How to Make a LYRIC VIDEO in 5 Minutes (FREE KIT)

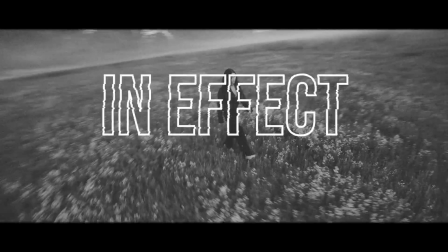0:00 Ah, lyric videos. It's an amazing way to promote your song without having to put a lot of time in production to get a music video. That being said, making them is easier said than done. And in recent years, the number of requests I get in my DMs is, can you help me make a lyric video? Well, fear not, because I'm going to show you how to do that right now in Premiere in 5 minutes.
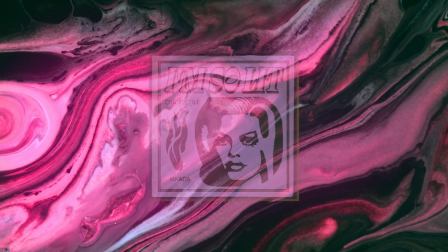0:19 First, let's choose a track. This one by Curtis Cole and Makeda should do the trick.
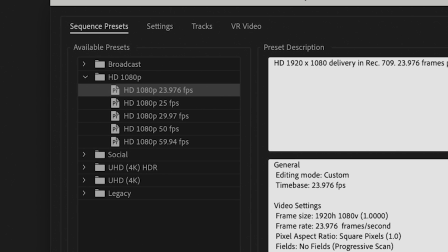0:25 Next, let's create a new sequence. Set the frame rate to your fave. And let's set the resolution to 1920 by 1080.
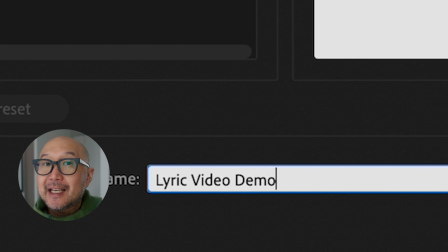0:31 And we'll name it Lyric Video Demo, because like Ben Marriott says, we always label our layers, or in this case, our sequences.
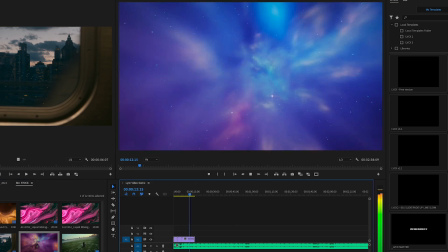0:38 Then we drag on our music track. To make it a little bit more visually interesting, I decided to add some stock footage to help drive the lyrics a little more.
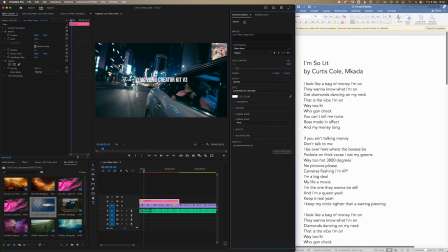0:47 All right, let's get started. I like the lyrics to be next to me in Premiere, so it's easy to cut and paste the lines straight onto the timeline.
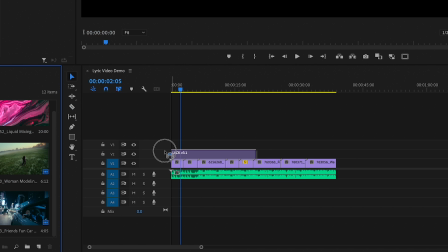0:55 Just drag on the Lyric Video Creator Kit version 3 and let's start making stuff. Now, of course, if you don't have access to the Lyric Video Creator Kit, you're more than welcome to use the free MOGRT, which we've included in the tutorial, which should at least get you started on making your first lyric video. To install the Lyric Video Creator Kit free version and the full version, all you have to do is drag it into the Essential Graphics folder and it's ready to go.
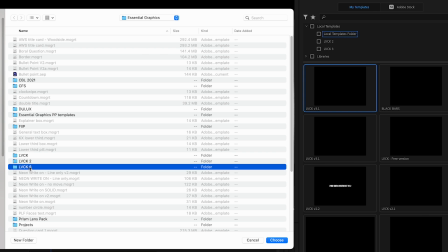1:18 Alternatively, you can click this plus button and navigate to where the MOGRT you want is living and add it to the Essential Graphics panel.
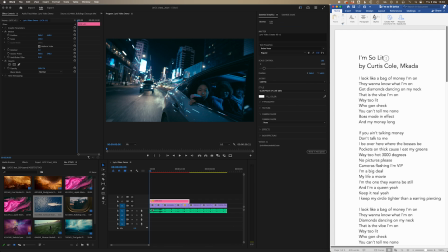1:25 This makes it way easier to find later. Now that we've got that out of the way, let's start with the title of the song.
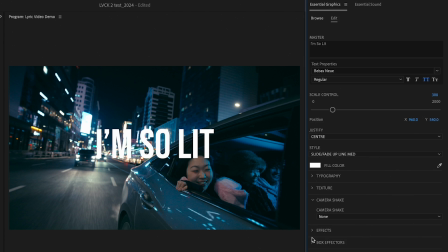1:31 I'm gonna leave it as the default font Beavis and turn on the box with a stroke. Then I'm gonna skew the text by -6.
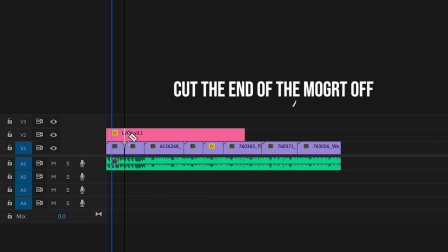1:43 All right, let's duplicate what we did on the timeline. First, we'll trim the edge off the end of the MOGRT by cutting it and not shrinking it.
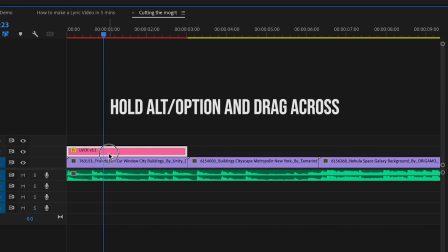1:50 This will preserve the timing of the animation of the MOGRT. Next, we'll hold down Alt Option and drag the MOGRT to the left.
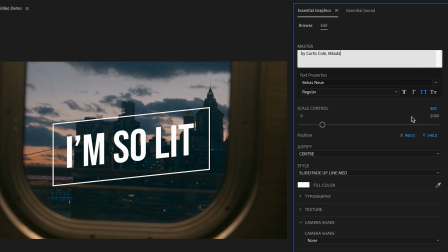1:57 Congratulations, you've birthed a new MOGRT. Next, we'll add the creators of the song. We'll scale this one down and remove the box stroke.
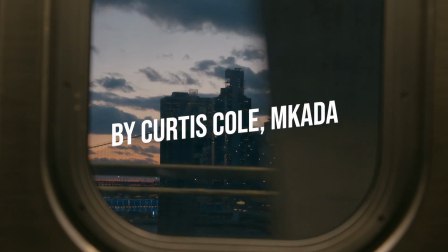2:04 Nice. I'll leave the style at the default slide up with a medium speed. Now let's have a quick listen of the song.
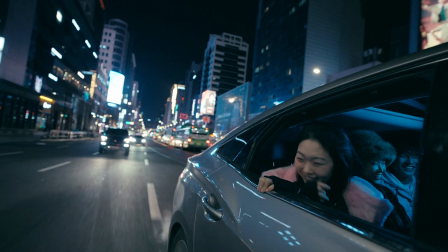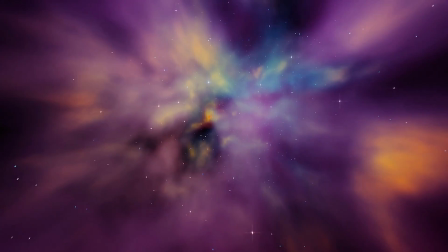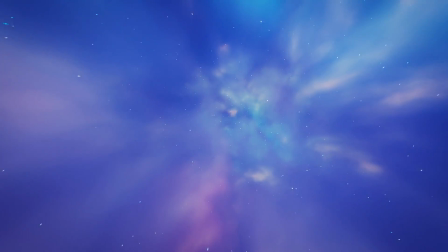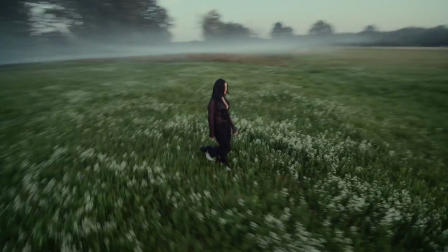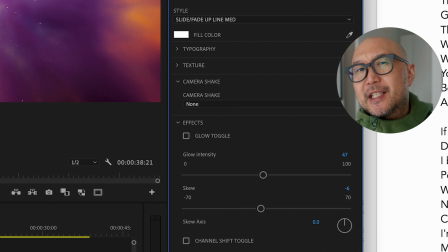2:30 Let's option drag a new copy and start putting down our first lyric. I'm going to turn the skew off and drag a second copy to create an animation for the second line.
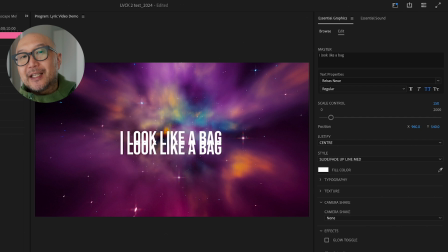2:38 I move the template around till they're roughly in the center with each other. I paste in the second line into the top template.
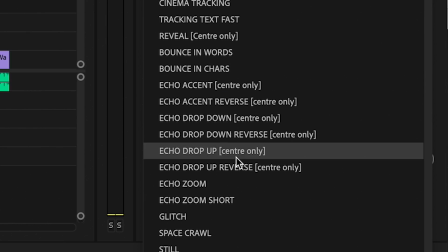2:46 I change the top line to the preset Echo Accent, which is a nice animation that gives this sick echo effect on the text.
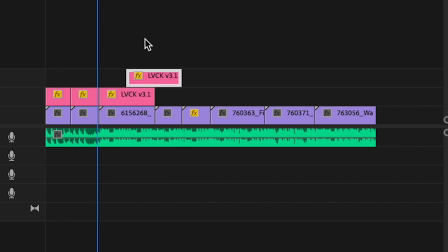2:53 Seeing as the second line comes later, I move it along so it comes later in sync with the line.
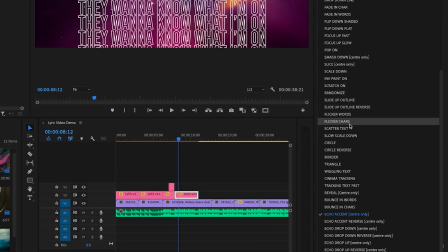2:58 Awesome. Next, we Alt-Option drag again and choose a different template. Scatter is one of my faves because it gives you a lot of energy without having to do too much.
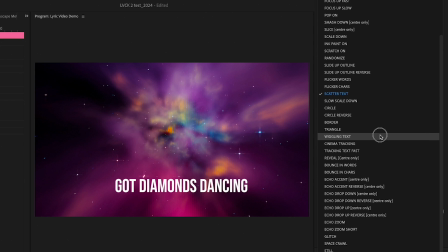3:06 Now for the lines Got Diamonds Dancing, I wanted to choose text to dance with it, so I used the preset Wiggle Text.
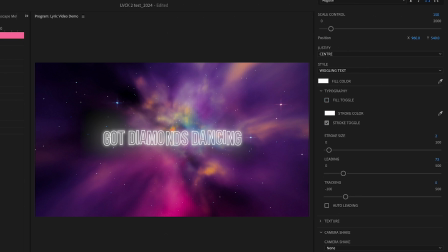3:12 I then turned on the glow effect, turned on the stroke, and turned off the fill. Now we have this awesome hollowed out text which is wiggling and dancing.
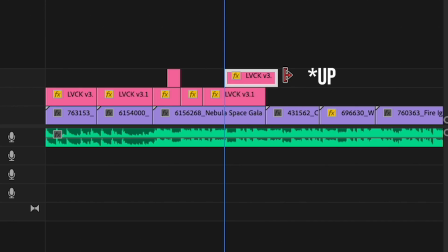3:20 I duplicated the template one more time and moved it down. I turned the glow off to make the diamond line more special.
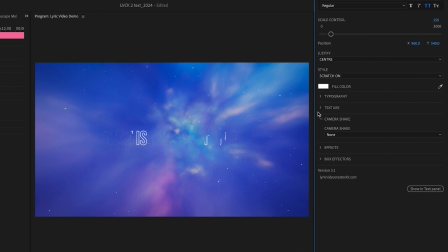3:26 For the line This Is The Vibe I'm On, I wanted to add a little camera shake to make it feel a little bit more alive.
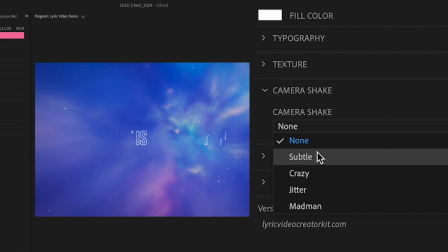3:31 There's a few presets you can choose here, I chose Subtle. Alright, these first few lines are looking pretty great.
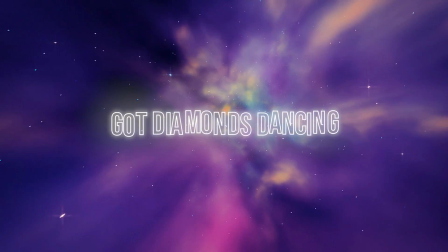3:37 However, I feel like the text could use a little bit more love. I decided to turn on the channel shift effect on all the first lines.
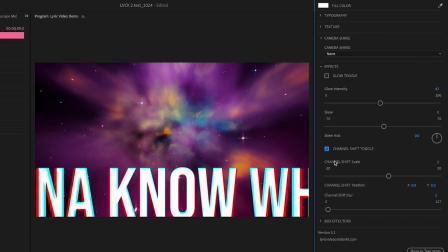3:43 This channel shift effect allows you to put a chromatic aberration effect on the text.
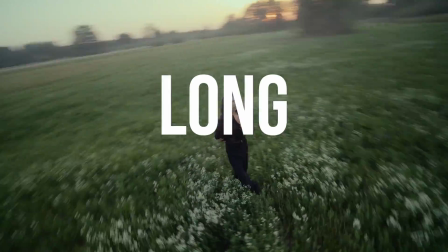3:47 Alright, I've jumped ahead a few lines in this section in the grass and made the text large, width, and outline again using the glitch preset.
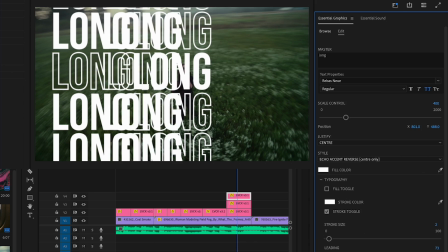3:55 For this last word long, I wanted to really emphasize it, so I duplicated the template on the left and the right and changed it to the reverse version of the Echo Accent template.
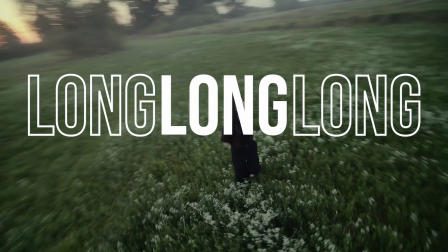4:04 Very cool.